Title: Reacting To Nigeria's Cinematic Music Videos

that lighting setup was crazy how's it going guys joshua lefemi here and we're doing yet another video editors react video today we're going to be reacting to a bunch of nigerian music videos shot by a bunch of really cool directors that i've been following for a while i'm here with my bros the moon boy studios team we got kevin we got josh we got jacob here at six degree studios in beautiful brisbane
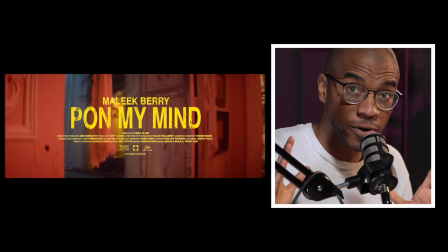[0:21]
australia let's get into this this first video we're watching is by malik Barry,
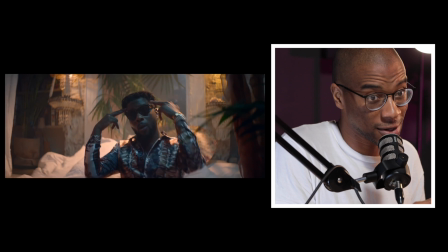[0:27]
Pond My Mind. It's directed by the talented Meji Alabi. Now, we're all video editors, but you're going to realize that a lot of the videos that we're watching aren't actually necessarily video editing centric.
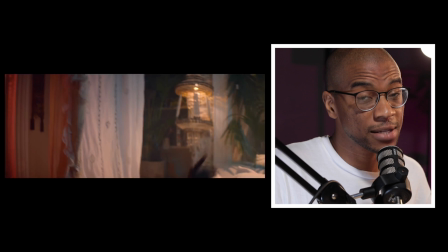[0:36]
I think there's a lot more attention to the flow of the edit and the pacing rather than the craziness of the edit.
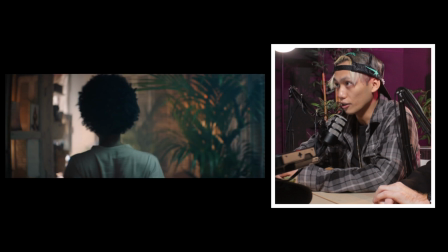[0:40]
And that's something I think we can all learn from. One take.
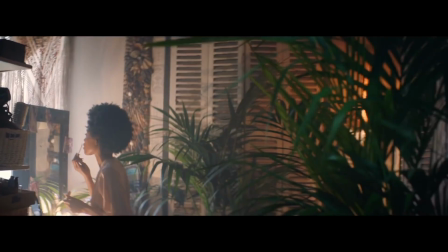[0:49]
The crazy thing about one shots is from my understanding, I guess you have to light everything all at once and what I thought was cool was it seems like they didn't play it safe and just light everything in a very generic make everything bright type of sound it's very beautifully and intricately lit
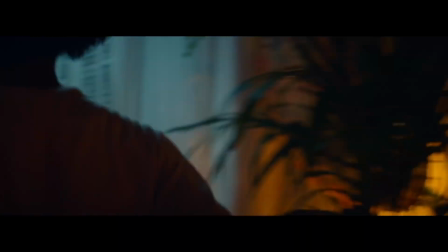[1:02]
I think also the use of practical lights in this as well kind of like sells it a little bit more it's not just random light and then the contrasting colors with the lights as well just gives it that bit of like that
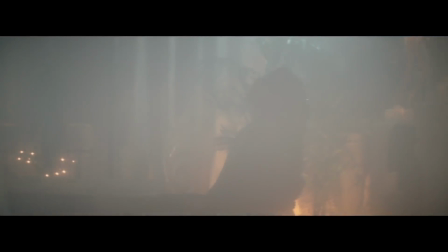[1:10]
taste that flavor like of like a colorful music video contrast
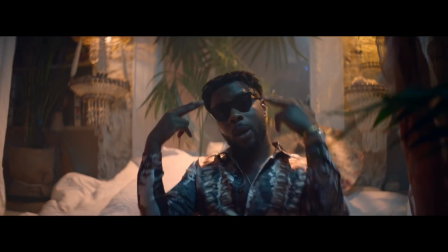[1:18]
whether it be contrasting colors or contrasting lighting conveys depth even if it's virtual depth as opposed to actual real spatial depth so
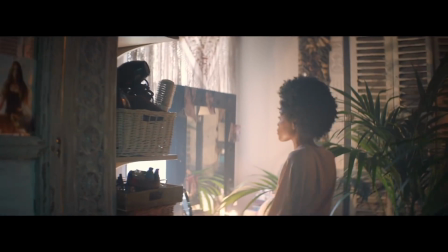[1:24]
you could literally have like a scene that is very shallow as far as the actual space that you're shooting but the scene could have a lot of depth just because a
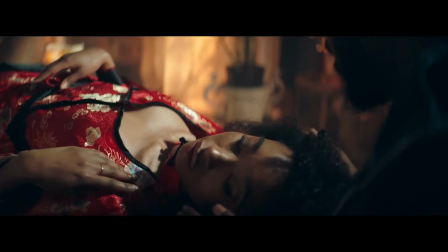[1:31]
lot of contrasting colors and contrasting lighting that you have kind of baked into it
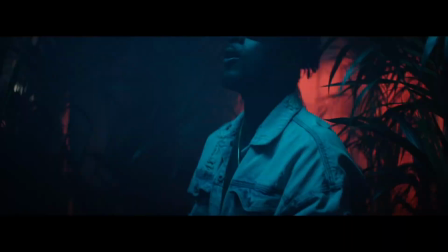[1:39]
i think a key thing is probably like the set design
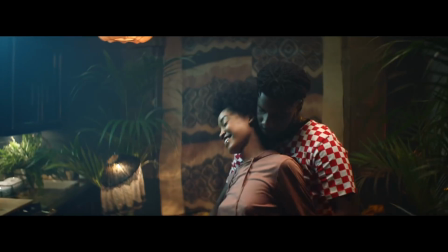[1:44]
as well there was not a single blank wall Blank anything everything looks quite interesting. There's got practical lights The set design really adds more depth to it as well Even if there's not actual depth in the room This video specifically is the video
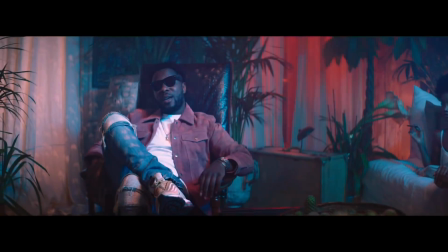[1:56]
that taught me the necessity of intricate set design Combination of a great location great set design and then knowing how to do lighting correctly will just raise the production value like crazy Next video is Ruger Bounce directed by Ahmed Mosh. Let's check it out
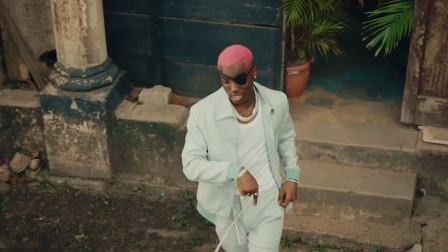[2:16] She wants me, me, I know, and man, I foreground me all day to night, she ain't calling my fault.
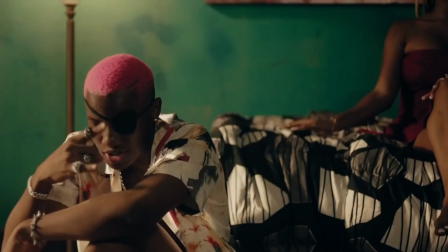[2:22]
Both the videos we've watched have very nice, just interesting colours, even, you know, the pink hair and the way it contrasts with the green wall there, and it seems like it's kind of quite well planned out, even that random piece of furniture's got blue and orange on it. The whole way through, there's always interesting colours.
Bounce your body out.
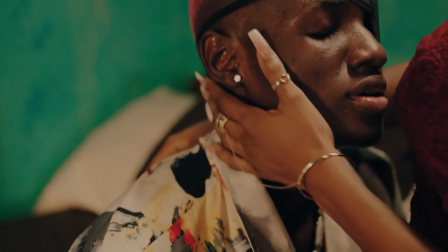[2:35]
I love the texture in the air with the, you know, the haze fog.
Get out, say you agree, I know fish out, yeah.
Good combination also of like more still shots and then also using like the rolling gimbal shot you know just every now and then to spice it up a bit I think.
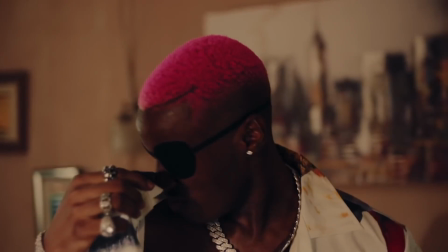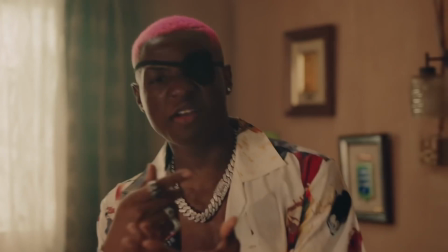[2:56]
Around this area they kind of switch up the colours a little bit it's more of the warm colours so it's very well contrasted and like all the colours complement each other.
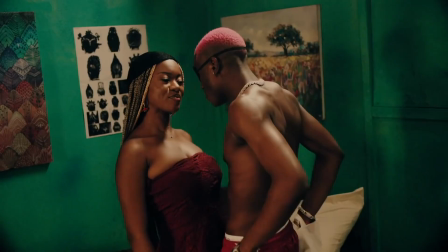[3:02]
Overall what you guys think about the video? I think this is strong. Really? I liked it.
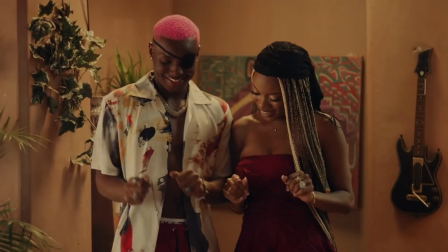[3:06]
I think for a lot of the shots the chemistry between her and him is quite strong and I think that comes off very natural.
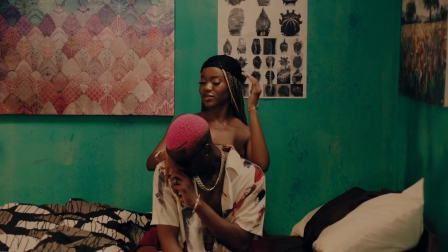[3:11]
I feel like you would kind of just let them play the song and just let them vibe, you know, let's do one where you guys are like hugging and hanging out and laughing and then let's do one where you guys are dancing,
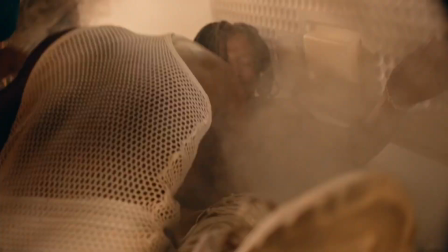[3:19]
you know. And obviously this last scene, there was a few bits that were planned, like this little cut scene where they throw the guy in the freezer and that. But apart from that, it feels like very authentic, like very just, yeah, like, yeah, it feels like a vibe.
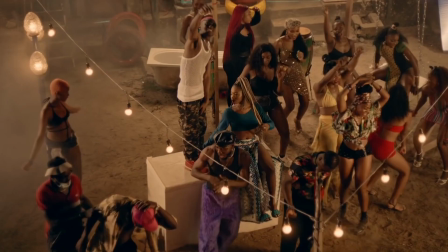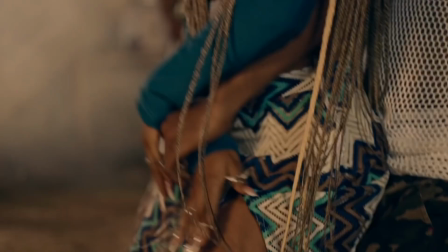[3:36]
Editing wise, it's nothing too complex, but that's, that's the good thing. sometimes you don't really need crazy transitions and whatnot to keep people watching.
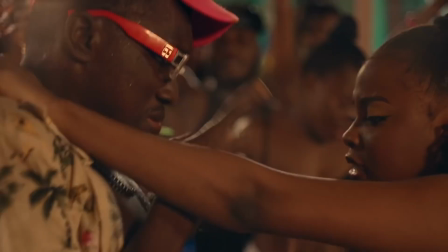[3:44]
In terms of pacing each shot so you get enough time to watch it and it doesn't seem too fast but too slow, they've nailed it perfectly. Now guys, if you're watching this video, you are probably a video editor, which means you're probably wasting your time sitting at a computer when you should be out chilling with your family and doing stuff that you love.
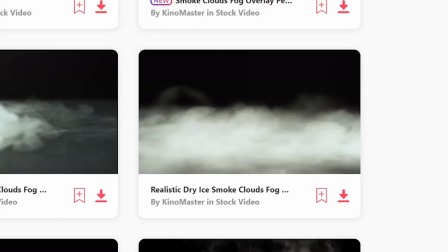[4:01]
This is where Envato Elements comes in. Envato Elements is the sponsor for this video.